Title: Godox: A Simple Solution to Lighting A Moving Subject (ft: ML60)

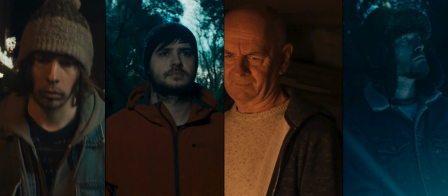0:00 In this video, we'll take a look at these 4 cinematic shots and how they were lit using the Godox ML60, a small,
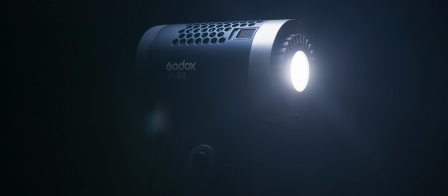0:11 lightweight and powerful lighting unit that can be used handheld to track your subject through the scene.
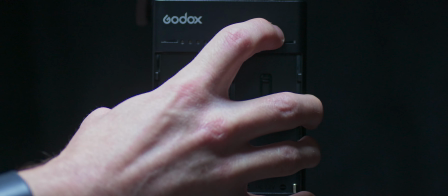0:22 The Godox ML60 has the option to be powered by 2 MPF 970 batteries,
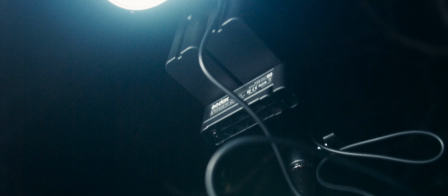0:30 meaning you can easily use it for lighting outdoors, or anywhere away from wall power.
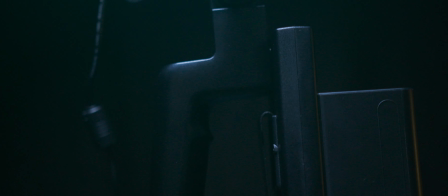0:37 Powering the light with the smaller batteries keeps the unit lightweight,
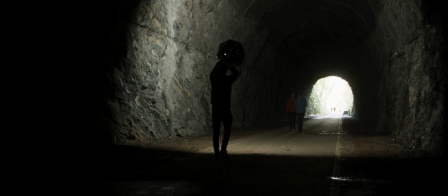0:41 and with the included grip this allows you to easily use the ML60 as a handheld light,
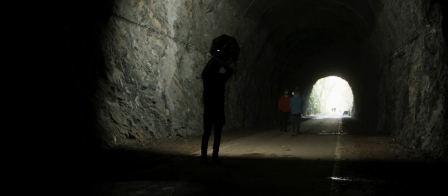0:48 indoors or out, without any dangling cables. The light also features a bright,
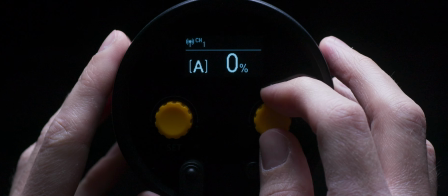0:57 clear display with easy, intuitive operation, and
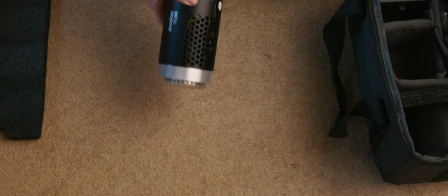1:05 comes packaged in a handy carrying case, allowing for quick setup,
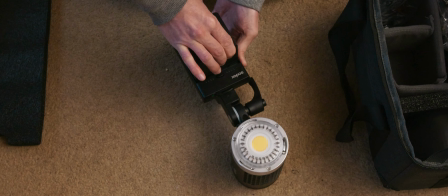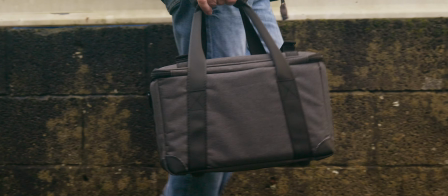1:18 easy transportation and convenient storage.
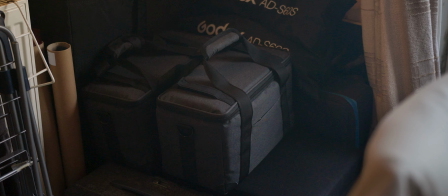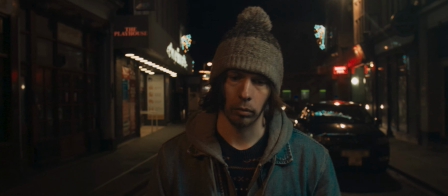1:30 For this first shot of our subject walking down a street at night,
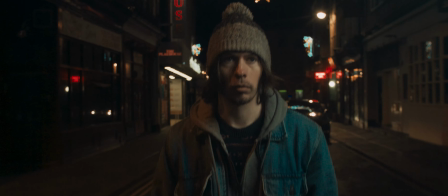1:35 we used the ML60 to track the subject as he walked.
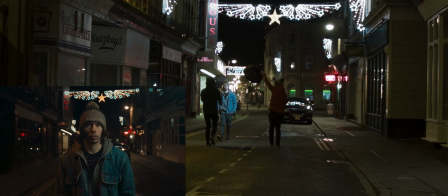1:41 This allowed us to keep a good exposure on our subject and also helped to represent the ambient lighting from our environment. The ML60 features a Godox mount, which allowed us to use the Godox AD-S60S Octobox.
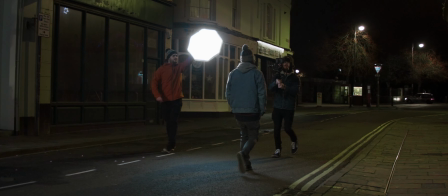2:00 This made the light softer, helping it to blend into the ambience of the scene.
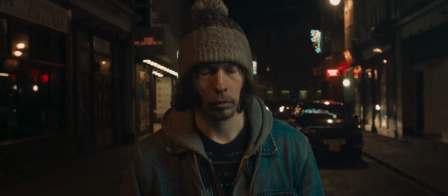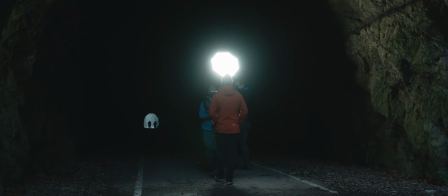2:12 We can also get creative with the ML60 to track our subjects in more complicated ways.
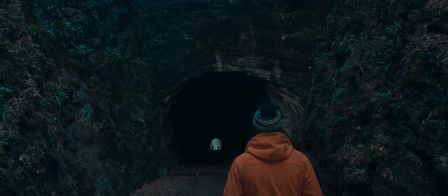2:19 In our second shot, we had our subject walking into this tunnel.
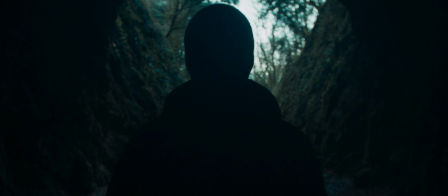2:25 We wanted our frame to have the tunnel entrance disappearing behind him, like this.
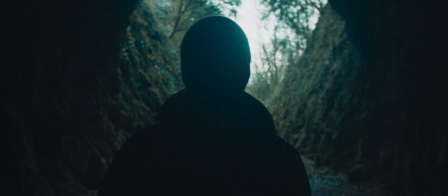2:32 But we also wanted to have some daylight on his face, slowly fading to shadow as he gets further away from the tunnel entrance.
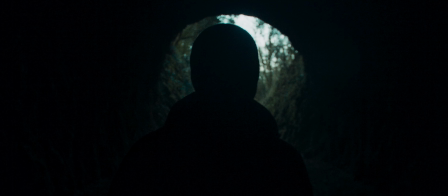2:42 We couldn't achieve this effect naturally as we were too far into the tunnel to catch the daylight on his face. But using the ML60, with the Godox AD-260S Octobox attached,
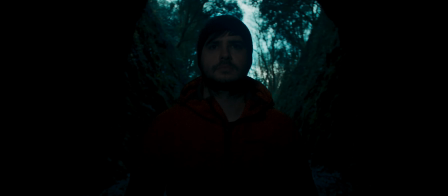2:56 we were able to represent the fading daylight on the face, while still keeping the tunnel entrance in frame.
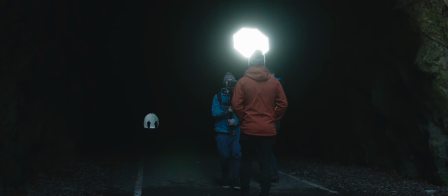3:06 Because the ML60 is so lightweight and easy to handle,
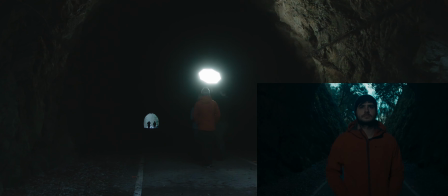3:10 we were able to track the subject and slowly turn the light away towards the tunnel ceiling,
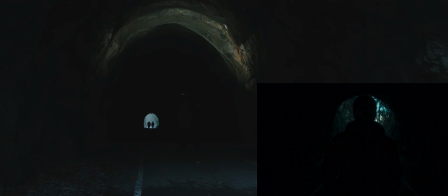3:16 to better represent the fading light from outside as our subject goes deeper into the tunnel.
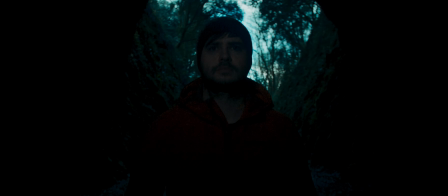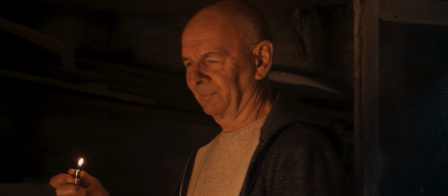3:32 For our third shot we had our subject walk into this room lighting his way with a lighter and then stopping.
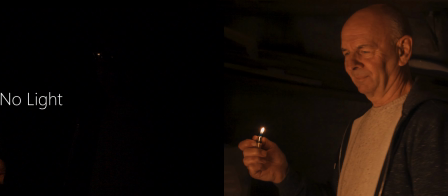3:43 Using a lighter alone wouldn't provide enough light so we used our ML60 to track our subject through the room
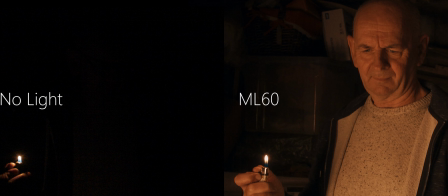3:52 representing the light from our lighter and giving us a better exposure on our subject.
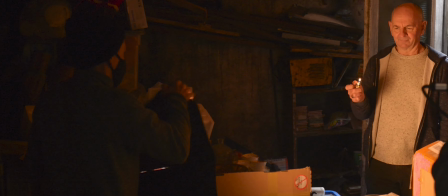3:59 To achieve the effect of the flickering flame we used the AD-S60S
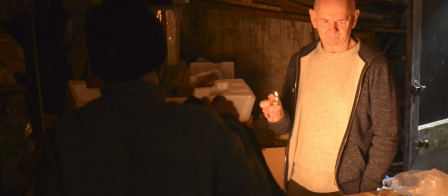4:05 Octobox to soften the light and shook it around to create the flickering effect.
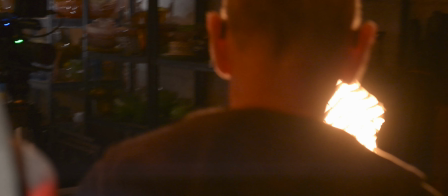4:14 We also used the honeycomb grid that comes with the Octobox to control the light and stop it from spilling around the room too much.
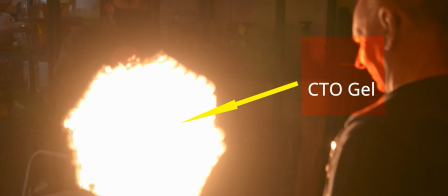4:22 We used a CTO gel in front of the light.
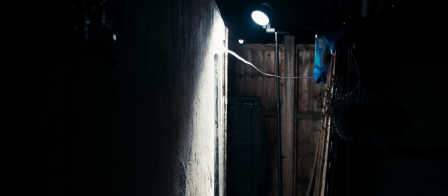4:27 We placed an extra ML60 on a light stand just outside of the door to create some extra backlight,
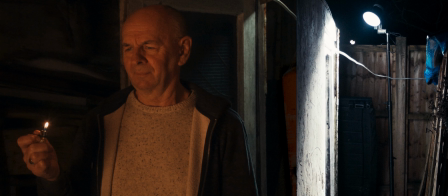4:34 which could represent some kind of street light or moonlight.
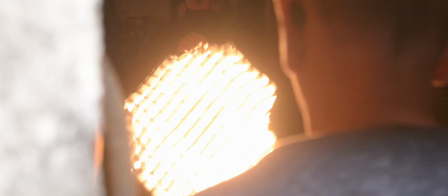4:41 The size and portability of the ML60 and
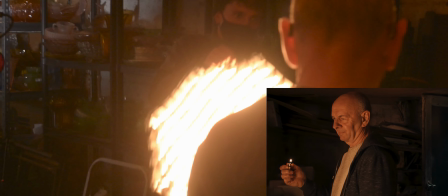4:46 ADS60S allowed us to track the subject easily in such a small space.
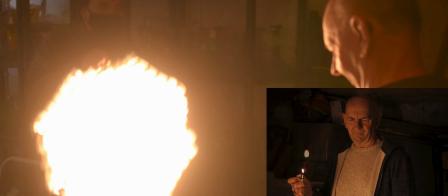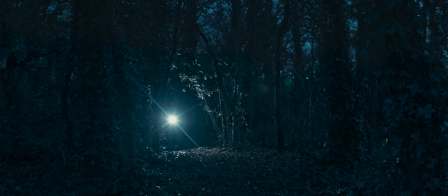4:57 In our fourth shot, we filmed a short scene of our subject walking through the woods with a torch,
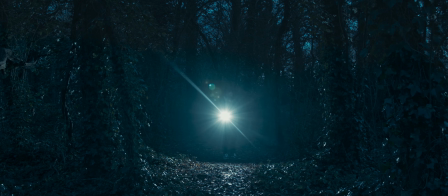5:04 stopping and looking around.
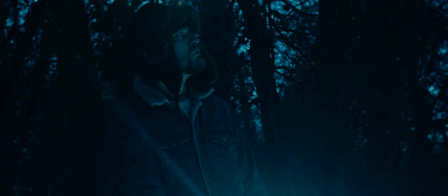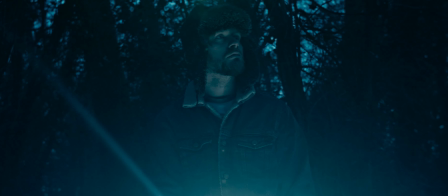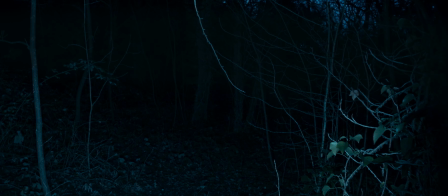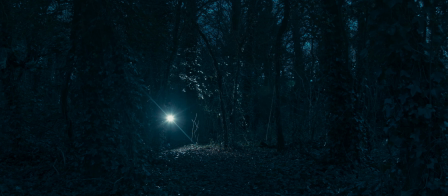5:26 We actually used the ML60 for the torch as a practical light in the scene and also to help light the subject.
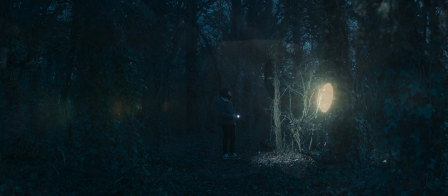5:37 Due to the portability and size of the ML60,
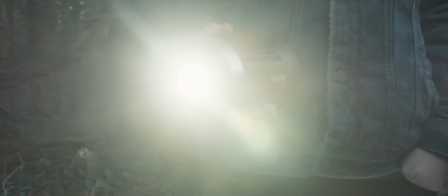5:41 we were able to remove the grip from the unit and attach the battery plate to our subject's belt behind his back,
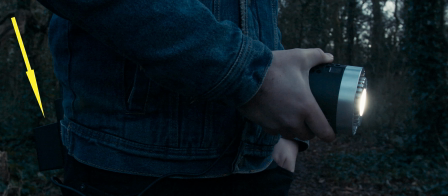5:49 hiding it from view in the wide shot.
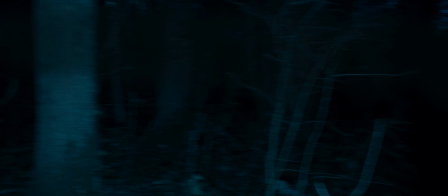5:54 In the point of view shot of the torch lighting up the woods, we attached the reflector dish
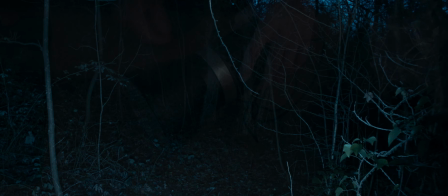6:01 included with the ML60 which concentrated the light into a tighter spread
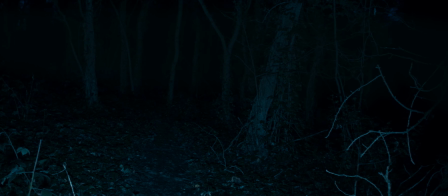6:07 giving us a little more output and better representing our torch lighting up the woods.
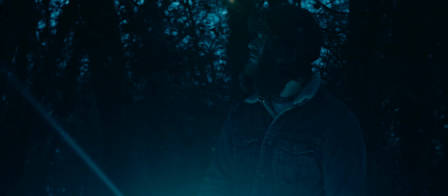6:15 In the shot of our subject looking around we used a white reflector to track his movements with the ML60
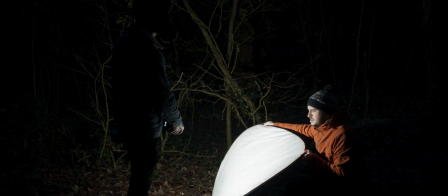6:23 reflecting the light back onto his face as he moved the unit.
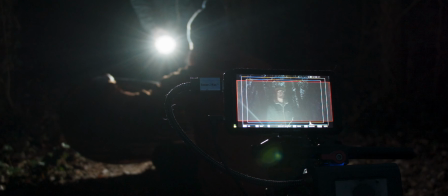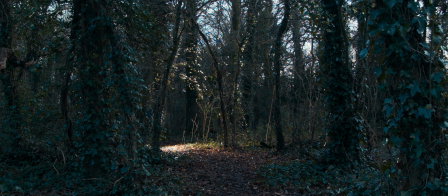6:35 We shot this in the evening while it was still quite light and brought the exposure down in post-production to represent a darker scene closer to nighttime.
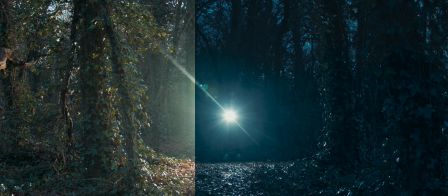6:48 We were able to do this because of the ML60's powerful output.
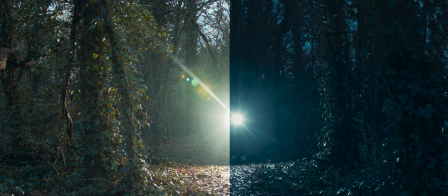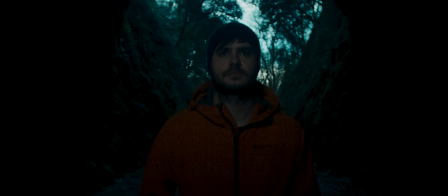6:59 You can see from our shots that the ML60 is an extremely useful tool when you need to track your subject with light,
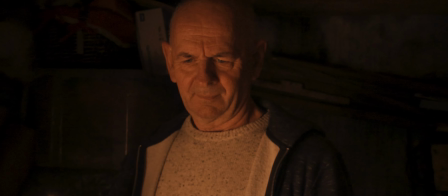7:09 offering you power,
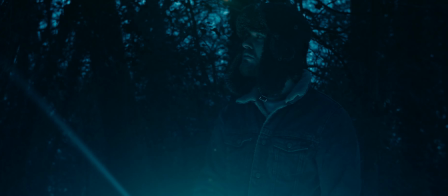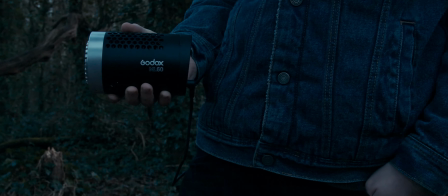7:18 portability and ease of use,
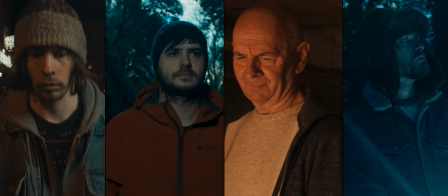7:27 allowing you to easily create cinematic images.